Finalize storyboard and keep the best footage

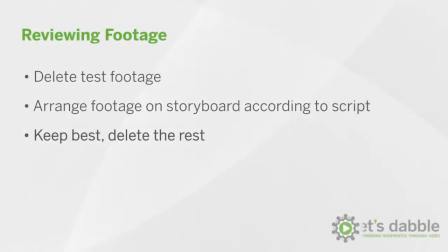0:06 In the previous episode, we learned how to begin arranging our imported videos on the storyboard to mimic our script. Now it's time to massage the video clips into their final order, cutting everything but the best footage. While doing so, it's important to understand there may not be a right answer for why we keep one piece of footage over the other.
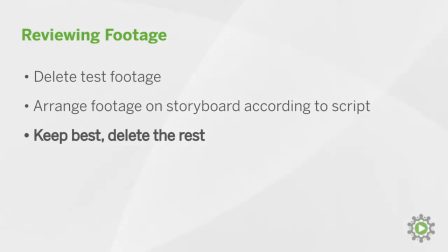0:26 At this point in the editing process, choosing which video clips to keep comes down to context, comfort level, or visual appeal.
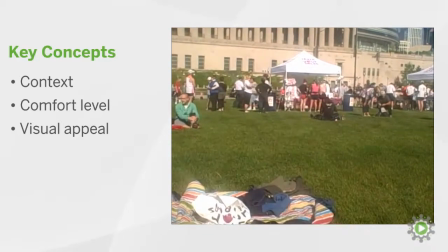0:35 You may have captured a great shot of some kids playing that's framed up perfectly, but if it doesn't fit the context of your video, get rid of it. It will only be distracting. The comfort level of the person delivering their lines is pretty obvious.
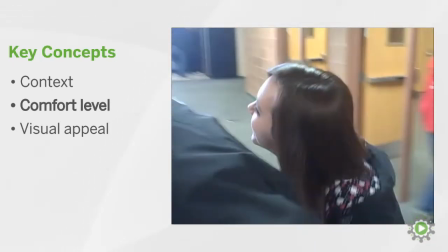0:49 Sometimes the camera will love you, and sometimes it won't. And finally, the visual appeal of a particular clip.
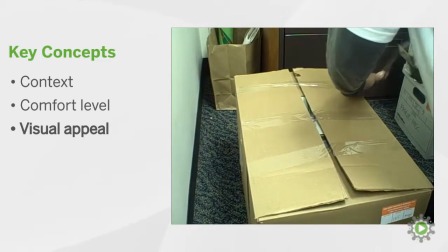0:55 If you are having trouble deciding between two videos, go with the one that catches your eye. These are not black and white issues like framing up the shot.
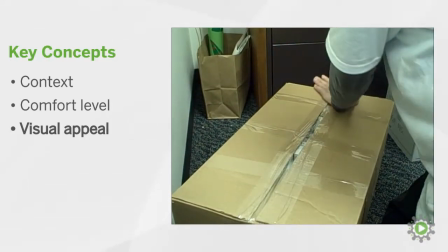1:03 This is where you get to exercise your creative freedom as an editor, so have some fun!
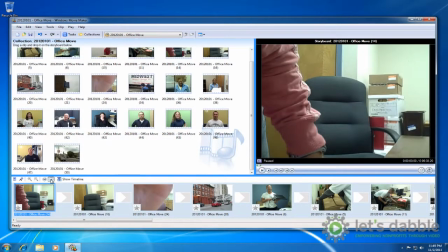1:09 Let's begin with the three intro videos by clicking play in the lower left corner of the preview window, or by hitting the space bar on your keyboard.
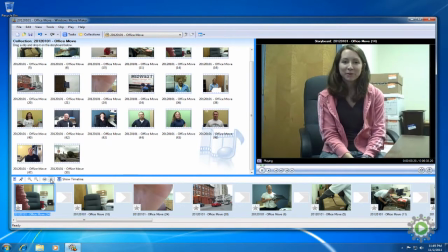1:19 Hi, I'm Maggie Devaney, Director of Operations at Cabrini Green Legal Aid, and we're here in our soon-to-be former office because today is moving day.
Preview the next one.
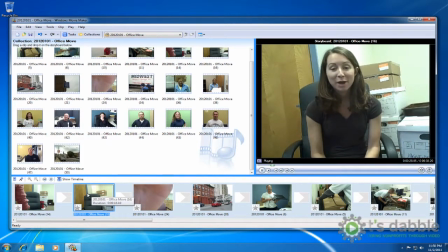1:35 Hi, I'm Maggie Devaney, Director of Operations at CGLA, and we're here in our soon-to-be former office because today is moving day.
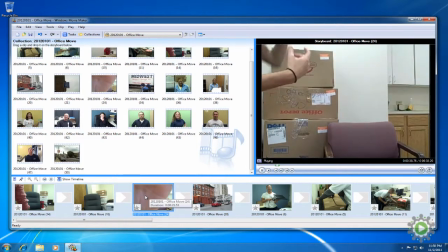1:47 And one more.
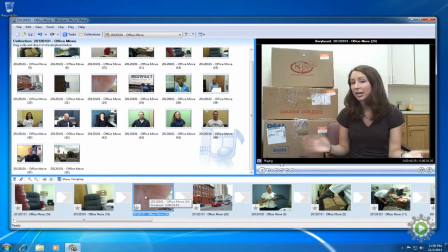1:51 Hi, I'm Maggie Devaney, Director of Operations here at CGLA, and we are here today at our soon-to-be former office because today is moving day.
The delivery on each is nearly identical, which means it comes down to context.
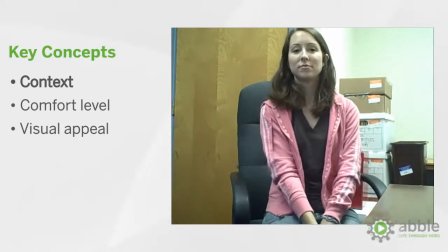2:05 We like the clip where she's wearing a hoodie because it fits the context of the moving day video, so we'll delete the other two.
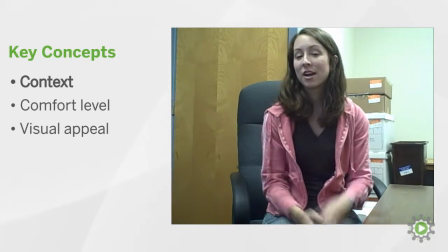2:12 There will be times when nicer attire is more appropriate, but for the current context we'll use the more casual attire.
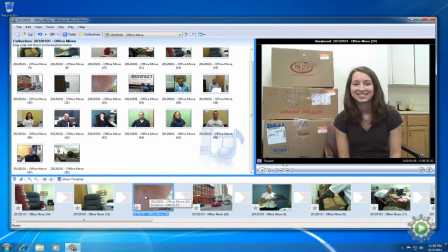2:19 Right-click and delete each one or press the delete key.
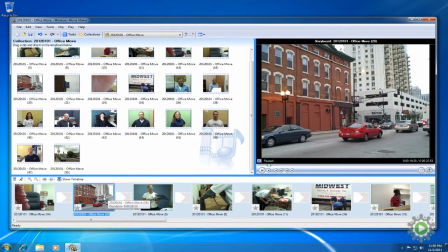2:22 When deleting a video from the storyboard, it remains in your collection should you choose to use it later, so don't worry it's not gone forever. The introduction clip will transition into a voiceover using the footage of the old office so that when she mentions our soon-to-be former office, the viewer will actually see the old office.
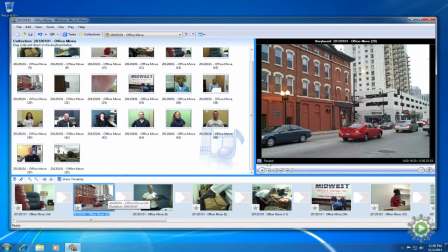2:40 This is exactly why we filmed b-roll, so that it can be used with a voiceover and show the viewer what is being discussed. Next on the plate is our moving overview.
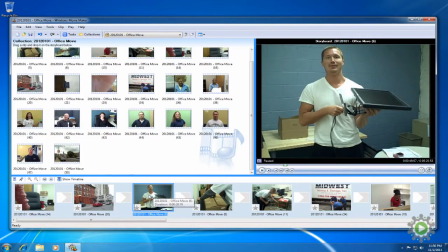2:50 Instead of showing the outside of the old office and then immediately cutting to the moving overview, let's use some b-roll to help transition from outside to inside.
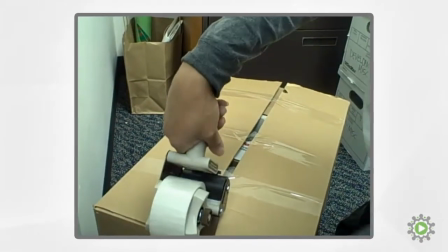3:00 Again, this is why B-Roll is such a powerful tool.
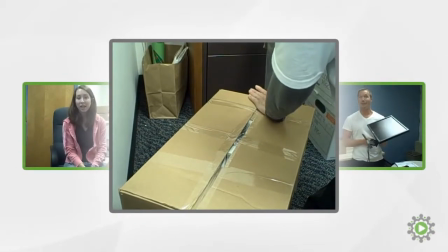3:04 We can take a video of something as simple as a box being taped and use it as a transition from one clip to the other,
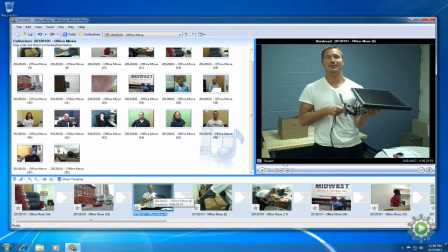3:10 which helps build visual appeal and adds context. So let's bring these box taping clips in between the two to create that transition.
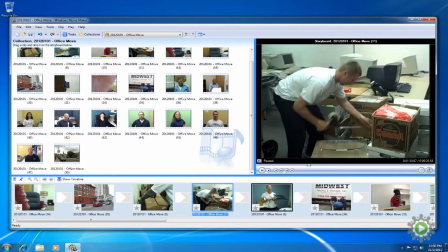3:19 By grabbing and dragging, you can easily rearrange video clips on the storyboard.
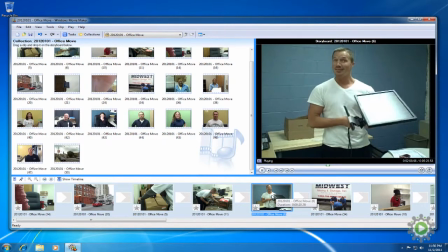3:26 So, we're moving and we are very excited, although getting there is a little bit hectic today.
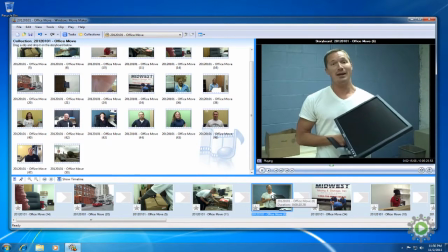3:32 We'll be at the new space starting on Monday and it's going to dramatically change the way we serve clients, the client experience. We can't wait. So come visit us soon.
This clip is great because it begins to show the face of your organization and provides further details about the move in general.
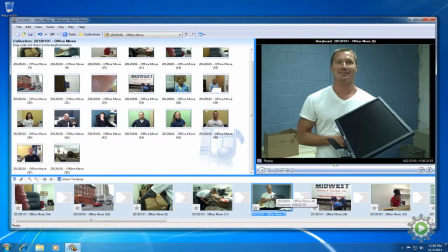3:50 Let's continue to expand the face of your organization by moving one of these testimonies to follow it immediately, and we'll figure out what to do with these b-roll clips later.
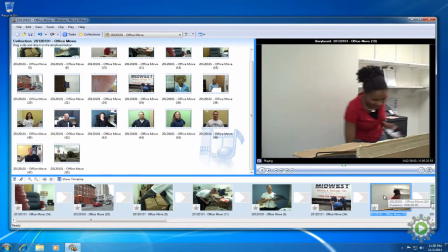4:00 We have two testimonies to choose from, so let's review them both and pick one to keep. As a beginner, it can be very difficult deleting footage, especially personal testimonies.